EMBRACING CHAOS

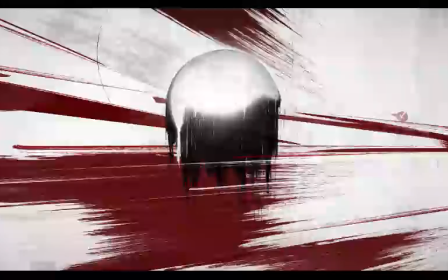You're drawing a little too much attention to yourself. So originally, this brush stroke texture was trying to help the background
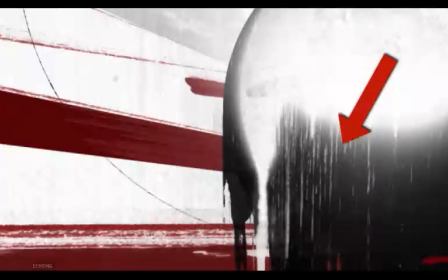feel somehow related to the central element with its downward dripping brush textures.
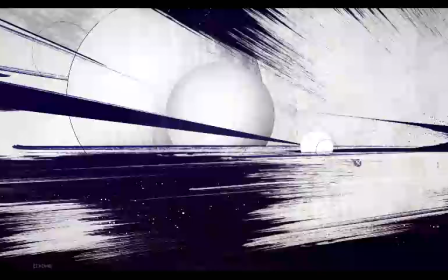But that dominant downward dripping element isn't there now, and the verticality of the background texture doesn't make as much sense anymore. Those brush strokes stand alone now. So just that simple verticality is enough to make them sort of different.
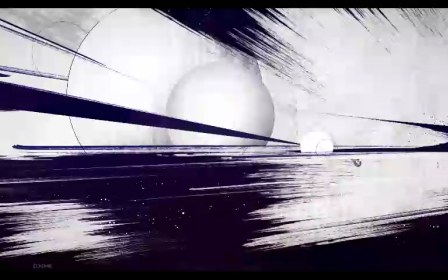So they're asking for a little too much attention without being important enough to need any attention. So instead of supporting more important elements, they end up fighting for some of the attention, but for no particular reason, which seems arbitrary and weird.
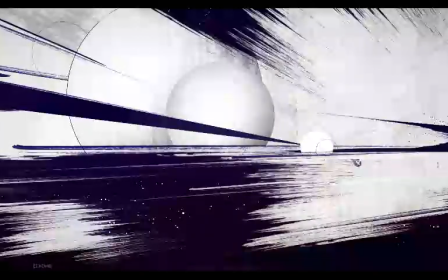Honestly, this stuff can be kind of subtle and hard to suss out. I didn't end up changing this until later because I just didn't recognize it, and it was one of the reasons I struggled a little. It's better if you are thinking about this stuff because it can have a real effect on how your composition works or doesn't work,
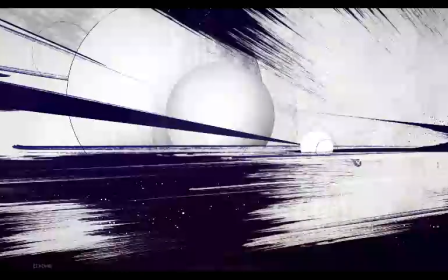especially when you've changed a more dominant element that other elements were relating to somehow because some of their qualities may not make so much sense anymore. So in this case, I was struggling, but it didn't seem like the basic composition had to change drastically.
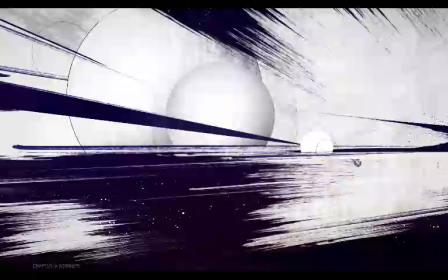Although I did blindly bang around on it until eventually there were some happy accidents driving some real decisions. Like, I'm surprised I didn't see it earlier, and you've probably already considered this possibility, but I finally saw something emerging out of these leftover circles, and it was a space scene.
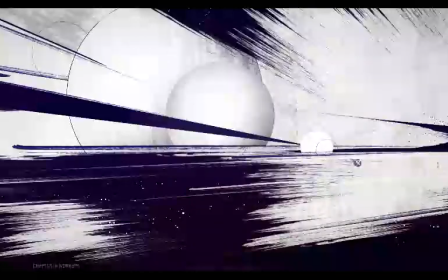I mean, you saw that, right? Clearly, I like space stuff, but I'm not the only one who saw that. I mean, it looks like a planet with moons and rings around it, so I intentionally pushed it in that direction.
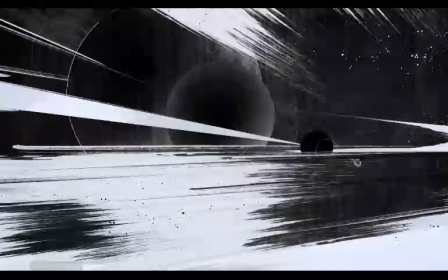Redirected some of the brushwork, added in some of these spatters, and slammed the colors around until at one point I inverted it and went full on black and white. And as a result, it started reminding me of a comic book illustration.
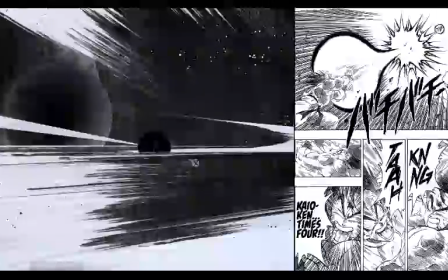Now, it certainly didn't need to for our purposes, just like it didn't need to be a space scene. But I thought it was kind of cool as a means for driving some decisions. With that in mind, the quality of all these brush strokes feels more like a bunch of illustrated speed lines wrapping around the whole scene.
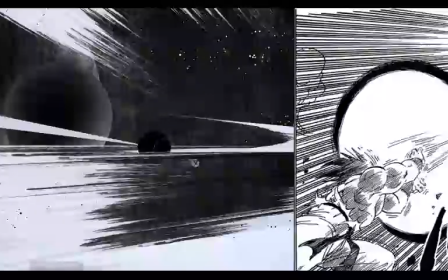Just a neat result that gave me some ideas, helped me develop some internal logic to work with.
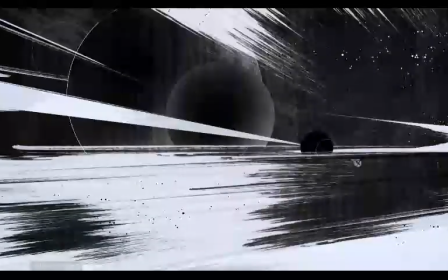Like I thought, well, I should put some dot pattern into it, reminiscent of actual comic book printing.
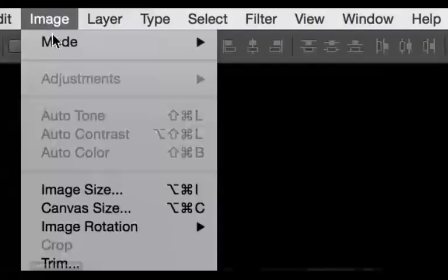So I grabbed some of the background, crushed it, made it fully grayscale, then made it a bitmap with halftone settings,
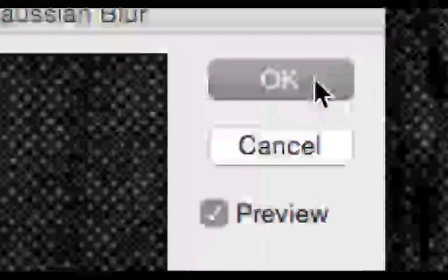Then back to grayscale, little blurring, unsharp mask that puppy, slam it into the background,
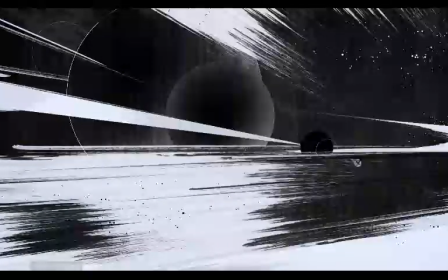and done deal. And it's not cheating, get off my back. Just think about it as a million small circles. Also, it's a free country, I do what I want. Some lighting changes for depth to separate these planets from their background a bit,
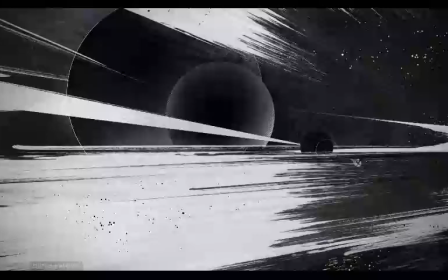plus some finicky adjustments to the speed lines or planetary rings to simplify and help create more definite black and white shapes. Finally figured out that issue with the background texture's direction not working so well anymore. Pushed the whites to an ever so slightly warmer color, and that's pretty much it.
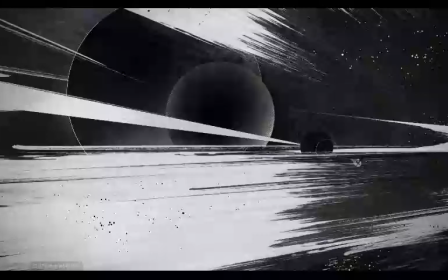It accomplishes that goal of using the handmade marks in a really prominent way. And that probably has a lot to do with it being a real departure from this other stuff, which is great.
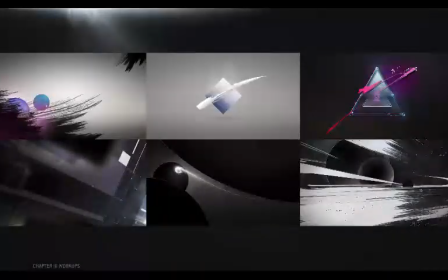Now the challenge was to do 5. I sort of did 5.5.
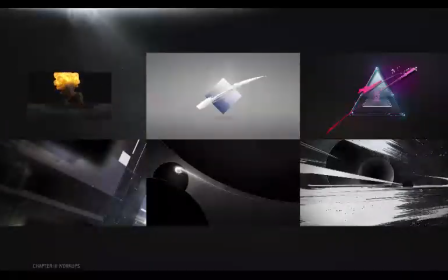You know what? Nope, I did 5. And I was kind of tempted to keep going because there's just so much fertile ground here.
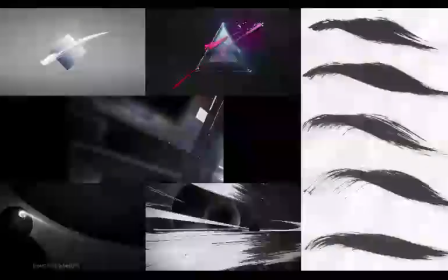You can make an infinite variety of marks with just simple tools at hand,
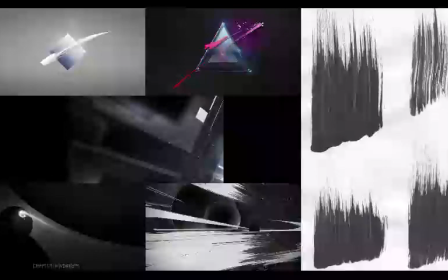and seeing how easily cool stuff comes out of those simple materials and how well it juxtaposes with the digital,
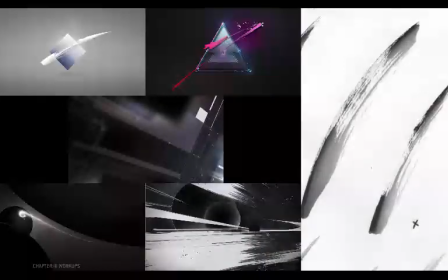it makes me want to grab a bunch of different kinds of markers and brushes,
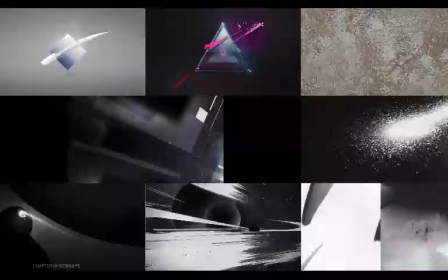and sponges and spray paint and like powdered toners and whatever I can get a hold of and really go at it.